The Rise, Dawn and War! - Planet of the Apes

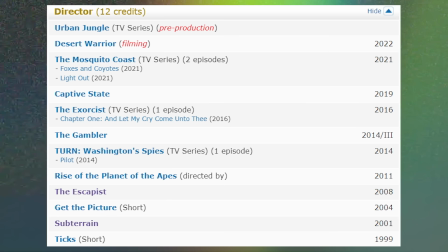1002s
So at that point in time, they really took a gamble giving Matt Reeves the reins to this movie. Granted, for the first movie, they also took a gamble with Rupert Wyatt.
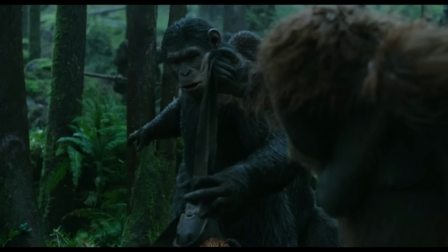1010s
But based on the success of Rise, why wouldn't you keep him on board to direct the sequels? This got me curious, so I looked up the reason why, and apparently it's because his vision for the sequel didn't line up with Fox's sensibilities.
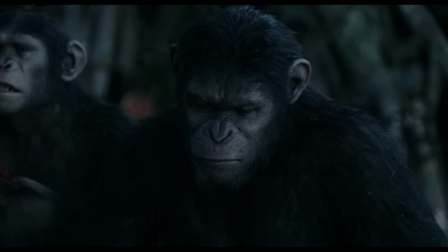1022s
Now, unless Rupert suggested that Caesar becomes a crack whore giving blowjobs to lonely truck drivers, I really can't see what would have been so offensive about his ideas. But whatever, we have a Matt Reeves movie now.
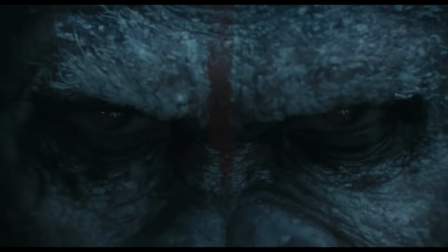1035s
Our first look at Caesar shows an entirely new character.
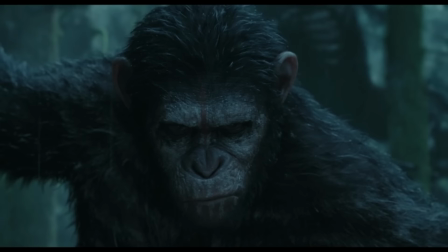1038s
His intense expression, slightly bloodshot eyes and blood red war paint shows this guy has been through some shit in the last year,
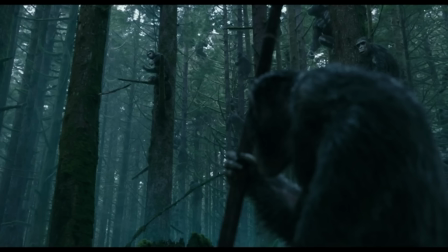1046s
or however long it's been between movies, but he remains strong as the apes' commanding leader.
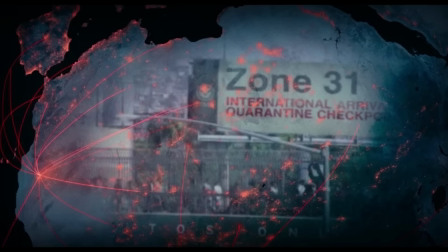1051s
And again, we're given the freedom to use our imagination as to what went down with Caesar in that time period,
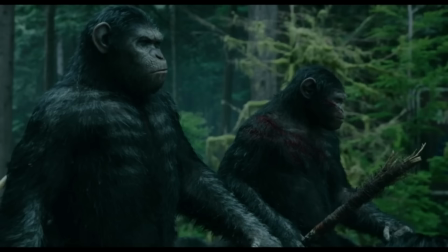1057s
because the intro to the movie focused on events on a global scale.
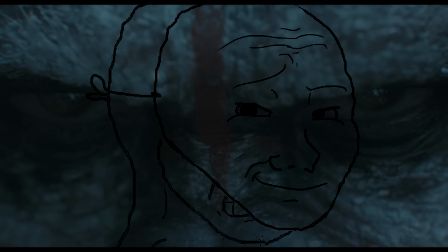1061s
There's no sign of James Franco or his girlfriend, so we're left wondering if this warface on Caesar is masking the pain of loss.
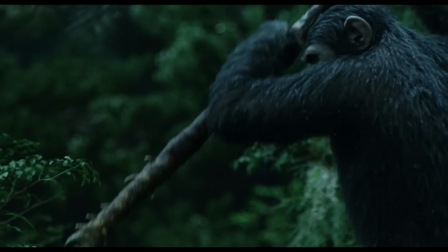1068s
Caesar and the gang are out hunting deer when all of a sudden his son gets attacked by a bear.
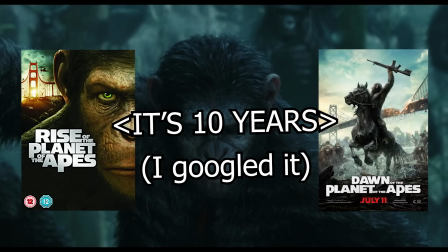1073s
Oh yeah, he has a wife, Cornelia, and a son called Blue Eyes. So I guess it has to have been a few years at least.
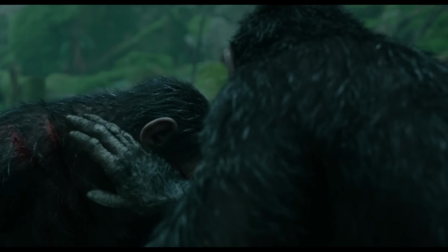1080s
Cobra ends up saving them both, and Blue Eyes resents his father for giving him a lecture while he's feeling the fresh sting of bear claw wounds.
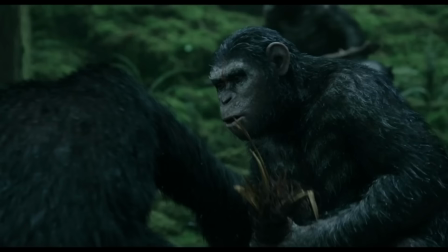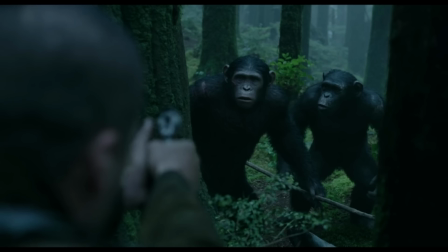1093s
How do I reach these gigs? Blue Eyes and his friend Ash go for a walk, and they stumble into this arsehole guy, who out of panic shoots Ash.
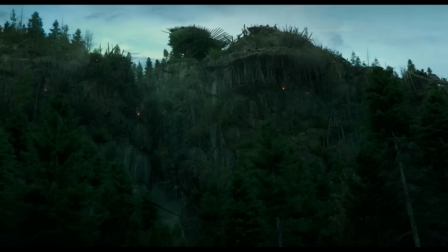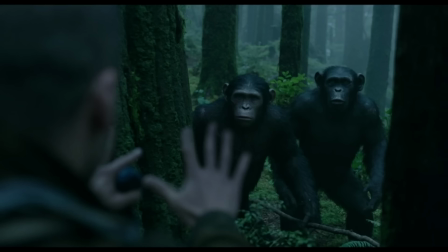1107s
I know he doesn't seem like an arsehole right now, but give it time.
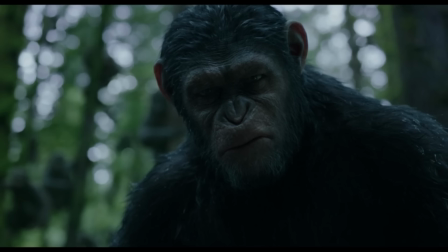1111s
So, Ape Gang rush in and the humans try to surrender, but then Caesar says...
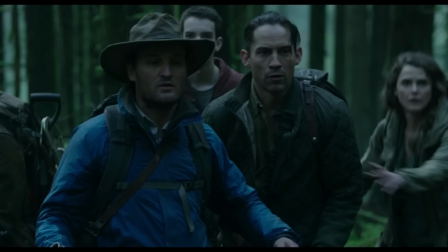1117s GOOOOOO!
I like how this surprise encounter comes as a shock to the humans and also the apes.
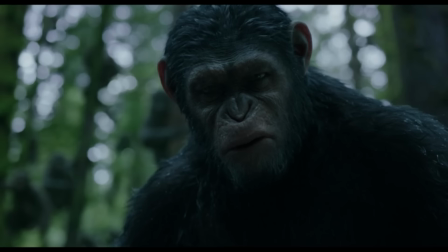1123s
The humans have most likely not come into direct contact with the apes, given their surprise of the apes' ability to talk,
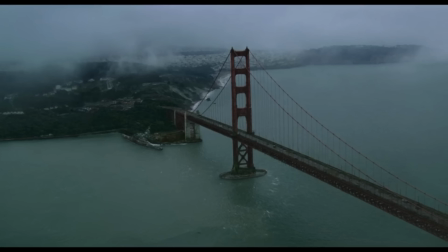1129s
and Caesar's mouth agape like this indicates a state of alarm, having to quickly come up with a plan on how to deal with the situation.
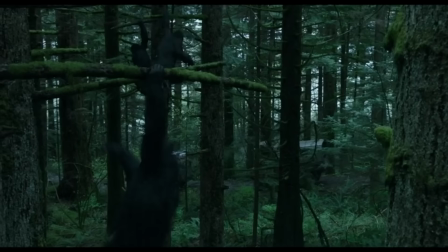1136s
On first watch, I was surprised to see the apes have chosen to remain here in the Redwoods.
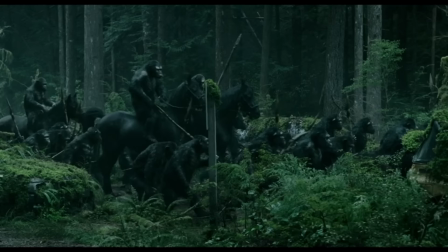1140s
I would have thought at this point in time they would have been driven out by the military or simply left by choice to increase their chances of survival.
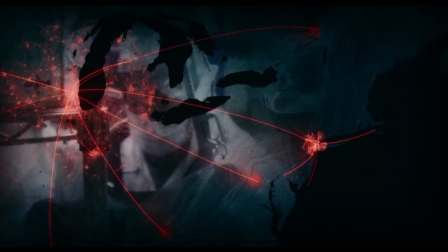1148s
As it seems like the virus has wiped out a good chunk of Earth's population,
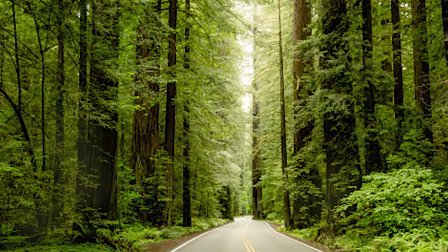1152s
I can understand the military results being fizzled out, but still it only takes one plane and a few bombs to deal with this problem.
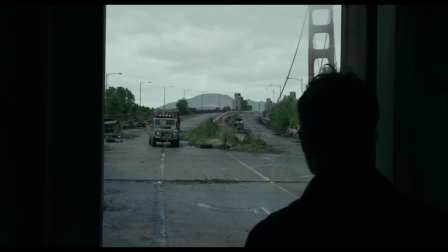1158s
So why does it appear like they've not even tried?
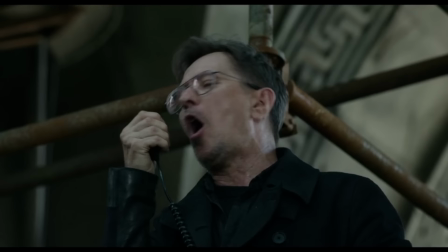1162s
Anyway, the arsehole guy and his fellow humans run back home and report to their leader, Gary Oldman, the best and most underused actor in this whole movie.
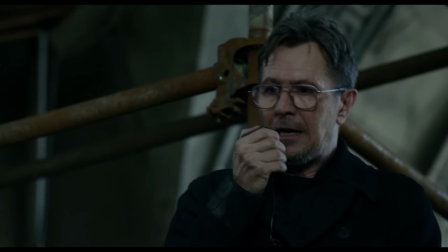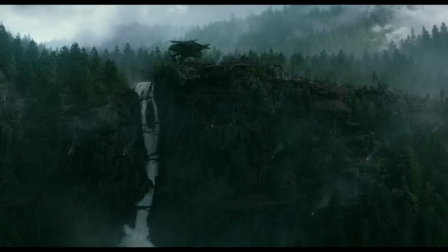1178s
And in this dialogue, we get exposition to explain to us why they went to the forest. It was to survey the dam, which they need to repair in order to restore power to the camp.
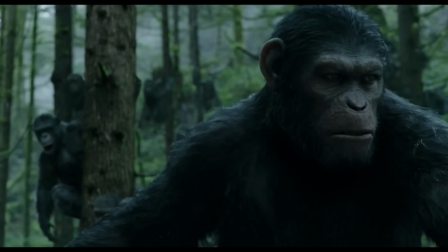1187s
I quite like the structure of this exposition.
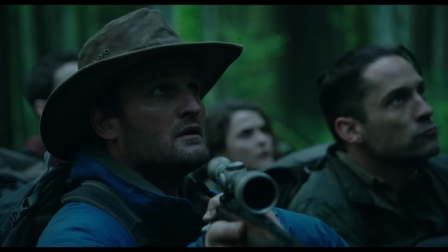1189s
If we had known this information earlier, we wouldn't have been able to experience the same confusion as the apes did as to what the humans' intentions were.
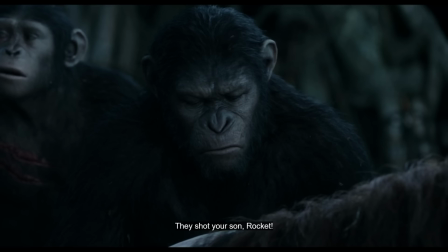1196s
I remember when I first watched this, I assumed the humans were simply there to hunt. The apes gather round to discuss a plan of action, and we see the beginning of this group's destabilisation,
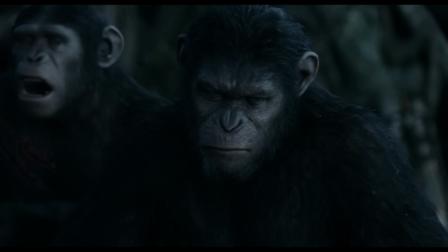1205s
with Cobra wanting to fight and guilt-tripping Ash's father, who is still loyal to Caesar, and Caesar trying desperately to keep the peace.
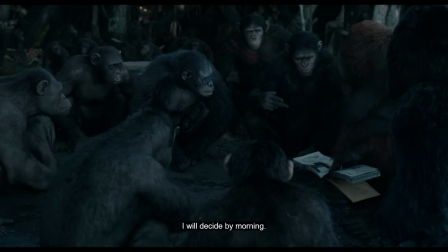1212s
And with Caesar's reasoning, they call off the meeting to make a final decision in the morning.
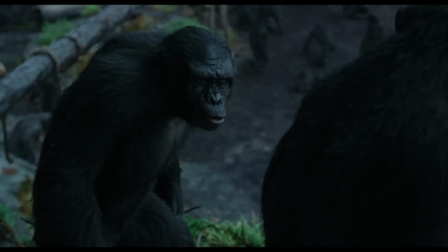1217s
I like this one-on-one discussion afterwards, where Cobra calmly explains that he is on Caesar's side,
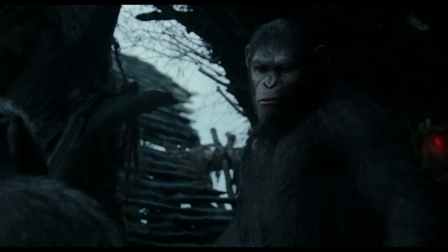1223s
but he knows more about what humans are capable of, and the apes must demonstrate their strength to prevent this from happening again.
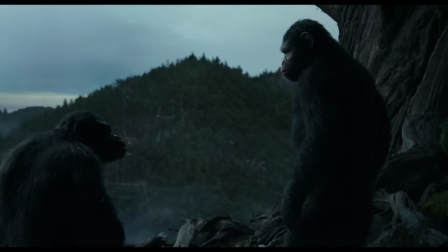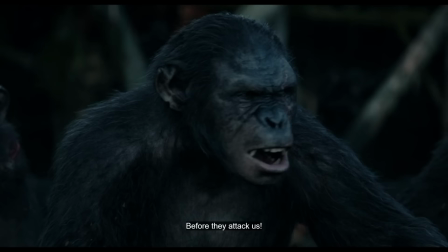1236s
The joining of their hands is powerful imagery, and I like at this point in the movie, you agree equally with both sides of the argument.
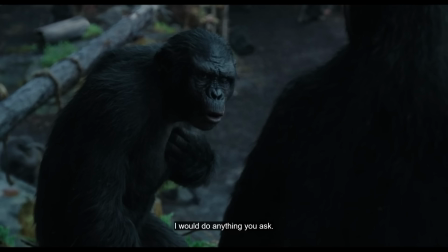1244s
Cobra isn't just some cartoonish villain, he's a reasonable ape.